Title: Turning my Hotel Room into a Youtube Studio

Fortunately, I've brought a key light with me. Bosh.
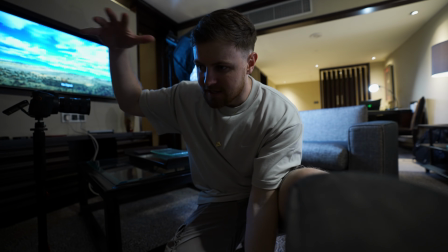255s
So when it comes to your key light, you want to try and make sure that your key light is as large a source as possible, depending on the kind of look you want to go for.
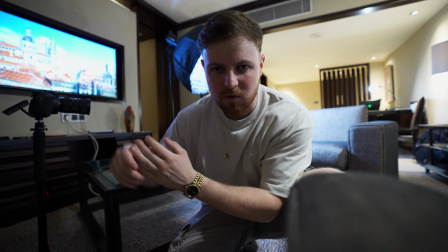262s
But in most scenarios, to make it look a bit nice, you want a nice big source, nice and close to the subject's face.
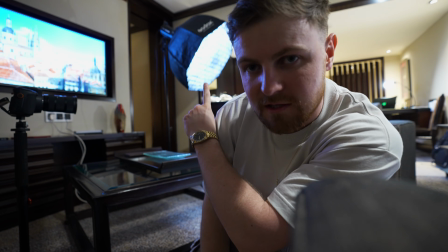269s
So that's what we're doing right here. So to make sure we can completely control our lighting, let's turn off all of the house lights and see how we're looking. So right now we're getting pretty close, mate. We've got this really nice kind of key light, nice and close, nice and kind of filling my face up. That's going to make the light look really nice and soft. We've also got this little practical light in the background, which is just giving the room a little bit of atmosphere. And then obviously we've got the desk lamp over there, which is pointing directly at me. So that should try to give me a nice little bit of a backlight. I'll show you what the frame looks like right now. Right, so that's looking much, much better.
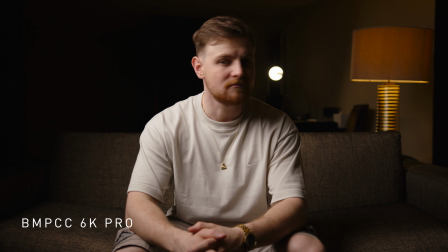304s
I do, however, think that there is a little bit too much contrast on my face. This side of my face here is just a little bit too dark.
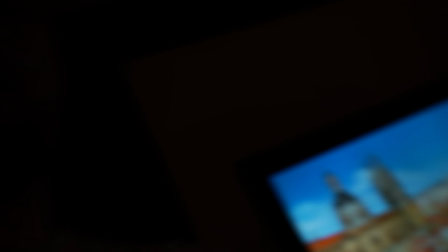310s
So what we're going to do is we're going to now get the audio in, which we all know audio is one of the most important parts. We're going to get the audio in, and then using the audio stand, I'm going to put a little bit of a bouncing back onto my face. So yeah, because that side is just a little bit too dark. So for those of you that have been around long enough, you'll know that I used to use a broken tripod leg as my boom arm, which on this trip I've brung with me because, you know, keeping it lightweight.
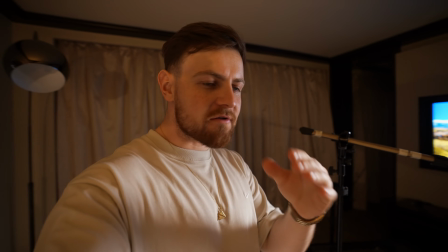343s
Now, when it comes to your audio, you want to try and get that microphone as close as you can to your mouth. About 10 inches is a pretty damn good distance for audio. And obviously, you want to make sure that it's just tipping out the top of the frame. So if this was my frame, you'd want to make sure that the mic was just there, like just popped out the top. Well, that is going to give you the best quality audio, and it allows you to kind of increase that contrast between your source's audio and the background noise, because we don't want to hear no background noise, do we? Get out, none of that. Oh yeah, and by like me facing that direction, it helps because I'm not talking into that harsh kind of echoey area.
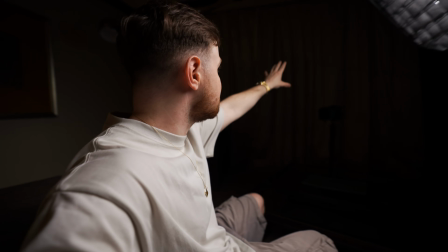380s
I'm talking directly into that nice big curtain there, and it's just soaking up all of the audio.
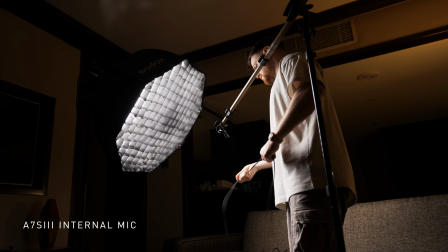385s
Right, so now what I've done is I've stuck my mic, when I say literally, like that far away from my mouth, so we're gonna be sounding pretty damn good.
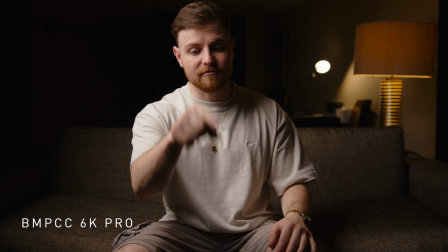396s
Boom. Right, James, audio from this is going to go onto the main camera, right?
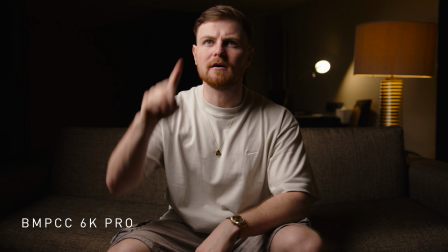403s
Jeez. Right, so we've now got the mic directly, like, let me give her a little bit of a scratch, literally right there.
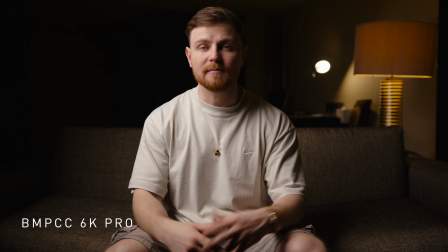409s
This is sick, sounds so much better, simply because now that the mic is closer to my mouth,
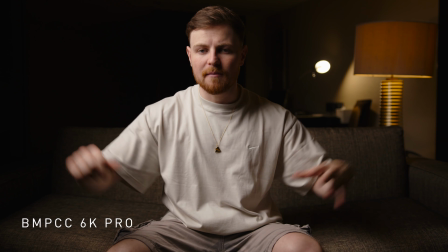415s
it allows us to bring down the levels in camera, basically bringing down the entire background noise,
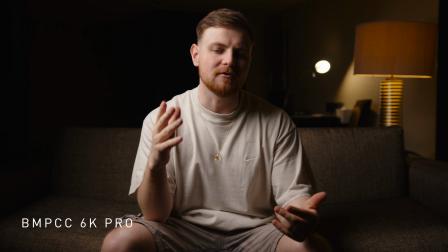420s
because no one wants dodgy background noise in their scenes, not even me, and I'm a dodgy geezer. Right, so you remember I said I wasn't too happy on how contrasty my face was.
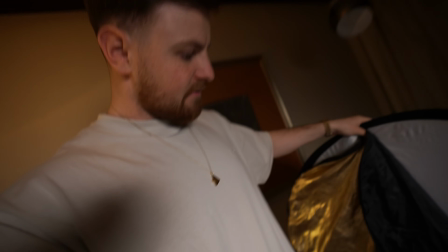430s
You lot know the good old, you know, even though I've kind of broke mine, you can never have enough crocodile clips, mate.
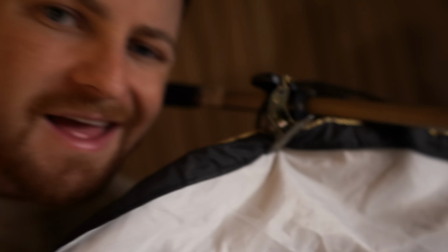437s
Never, ever, ever. Right, so that is now the bounce added in, so it should give my face a much kind of, you know, softer, nice and softer look to it. So, yeah. Nice. Oh yeah, something I didn't mention was that we want to try and shoot at our lowest aperture possible so that we can get the most amount of depth of field. So it really separates the subject from the background. So if you increase the distance from the subject and the background combined with a low aperture, that is going to create a really nice shallow depth of field separating your subject from the background.
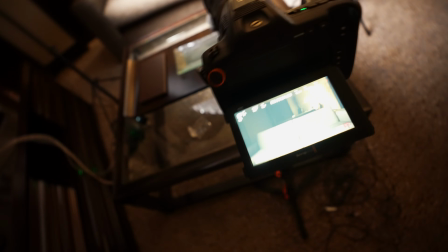471s
So where are we right now? Let's have a little look. So looking at this frame, which I'm not going to lie to you, like I think it looks pretty damn good.
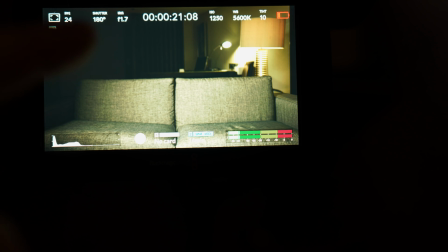480s
The only thing to me is like this area over here is just a little bit dead.
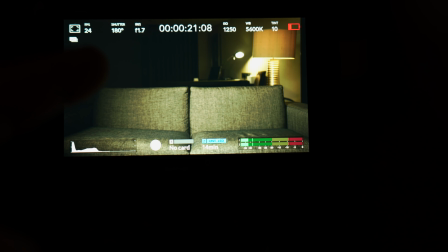484s
This top left hand corner, just a bit dead. I'm not a massive fan of it.
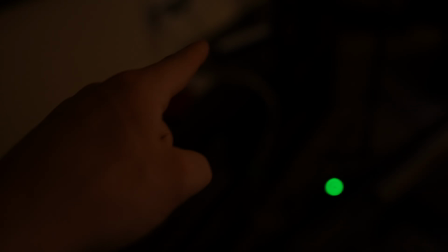489s
So what I'm going to do is I'm going to get one of my favourite lights ever. Let's grab that bad boy.
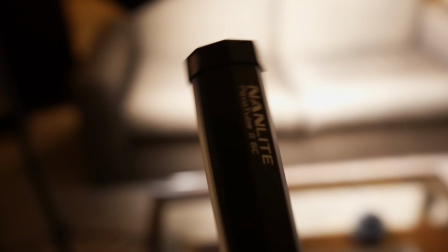495s
Bosh. The Nanlite Pavo tube.
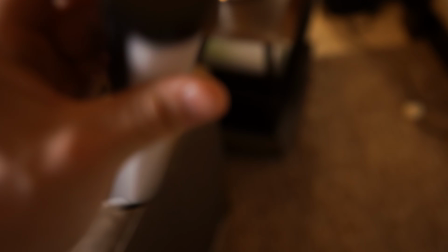497s
Honestly, this thing is levels. So this is basically an RGB tube, which is just the nuts.
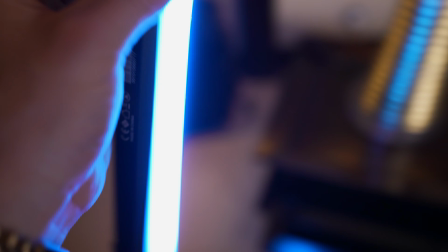505s
Now what I'm going to do is I'm going to stick that on a nice blue hue. Damn, I've already got it ready. So, and I'm going to stick that over here. Let's widen us up.
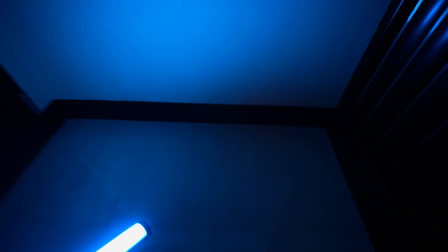514s
And I'm simply just going to stick that on the floor here and hope that them slats create...
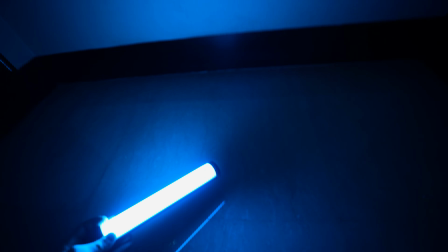519s
Oh, look at the roof. Oh, jeez, this is looking a bit sick. Now let's do what I should have done from the start because, you know, autofocus.
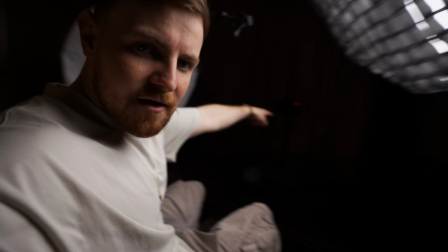526s
Let's stick the A7S Mark III on there so that we can see like a much better frame for a YouTube vlog.
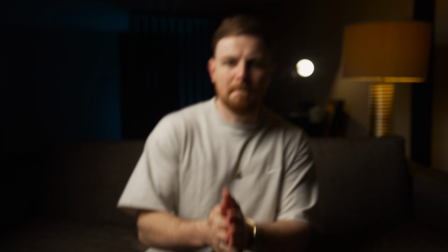533s
So let's go. Boom, and there we go. That is the setup.
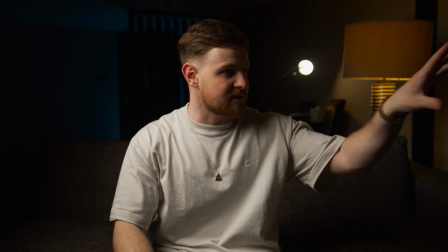538s
It's simply just that key light right there, little reflection, little bounce there, little practical light for a little bit of essence. Obviously the desk lamp to try and give me this little bit of shimmer. You see like me separating from the background like a little, it's almost just like a little line of light on the side of my face.
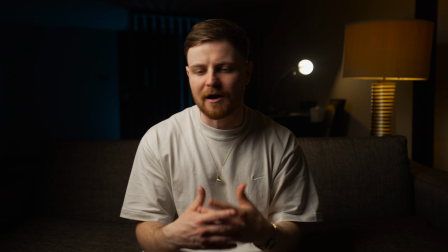553s
We call it a backlight or an edge light.
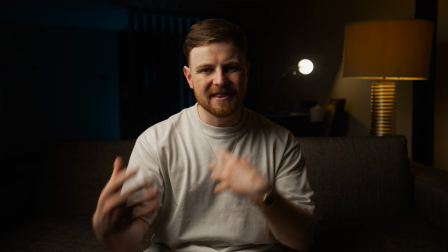555s
And then obviously over at the back we got that blue, just giving the scene a little bit of a little bit of character to it, a little bit of 3D.
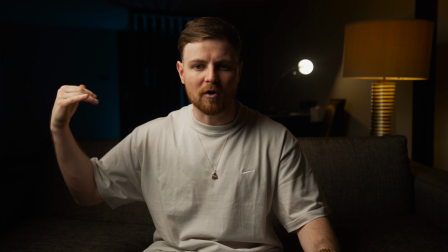563s
You can see like all of the slats and the lines. I just think that looks a bit sick. And the blue obviously contrasts with the orange, so we kind of get that teal and orange look,
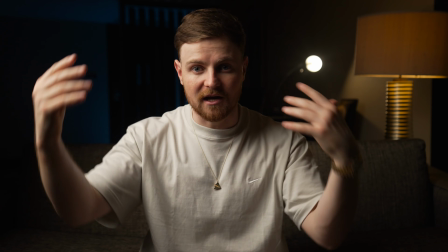570s
which on the colour spectrum is contrasting colours, which just makes the image just look a little bit more interesting. So while we're here, I do just want to thank today's sponsor, which is Storyblocks.
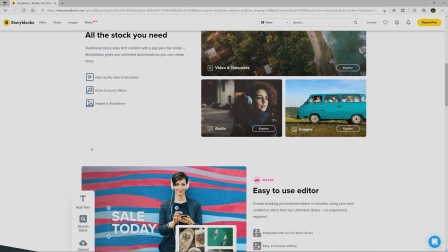580s
Storyblocks is a huge library of royalty-free stock footage and stock assets that you can dip and dive into whenever you want.
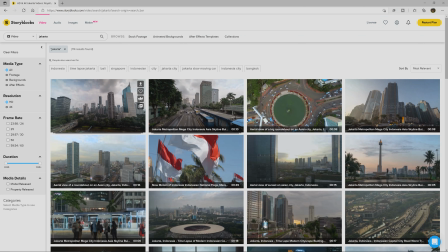588s
For someone like me who's a filmmaker by profession, it's absolutely necessary that I have a big library of stock assets that I can dive into whenever I need to. Like today, I'm stuck in a hotel room quarantining and I need some shots of Jakarta to make a cheeky little intro to this video.
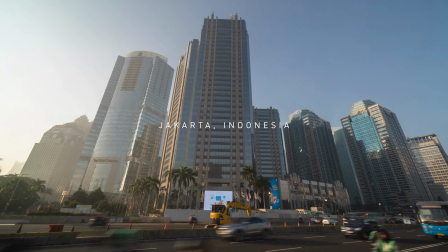604s
I clearly can't just go outside and get them shots, can I? Because I'm stuck in here. So thanks to Storyblocks, I could give you that intro. With a Storyblocks subscription, you've got over 1 million different assets to use on any kind of project.
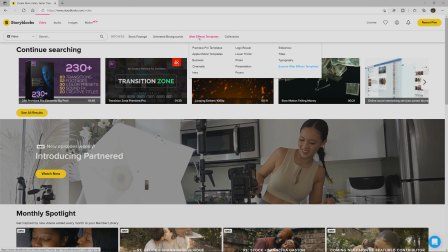617s
A personal project, YouTube, even commercial projects, you can use the assets from Storyblocks with one of their subscriptions. So if you're a solo shooter, you're a large production company or massive media house, they have got subscriptions for you.
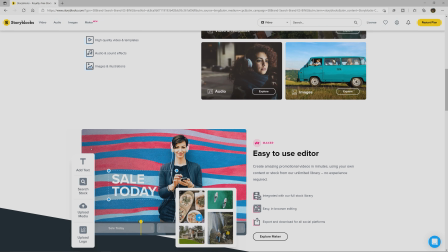631s
So check out the link in my description. That is going to take you over to Storyblocks so you can see what Storyblocks has to offer. I definitely recommend going and doing that. They are absolutely sick. So I've got another 4 days in this hotel room on my bloody own. I'm probably going to lose my mind, but we've got good things coming, mate. We've got a shoot out in Indonesia, which is obviously the reason we're here. And while I'm here, mate, I'm not going to mess about and not, you know, make some decent little travel vlogs for you. Right, the 6K Pro, I'm going to absolutely tear this one a new one out in Indonesia. I'm going to be using it to its absolute potential, and obviously I'm going to be giving you lot a little bit of a, you know, an insight as to what I think, my experience using it,
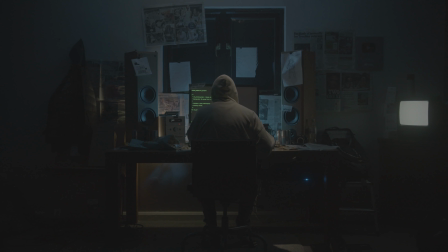667s
and already I think it's a little bit double bloody naughty. I shot my segment for Peter Lindgren's Rivals 3. If you haven't gone and seen that, you should definitely go and see it, because I'm a little bit of an evil hacker, mate. It's just a bit sick. So go and check that out. Stick about if you want to see a few little cheeky travel vlogs shot with the old Blackmagic 6K Pro. And as always, mate, I hope this helped you out. I hope you got something from this and learned how to utilise space, utilise light, camera settings, aperture to create depth and distance, create some, you know, decent little 3D scenes with light. And hopefully you can implement these into your videos, because that's what these are about. Anyway, people, thanks so much for watching, and I'll be catching you lot in the next one, mate. Bye.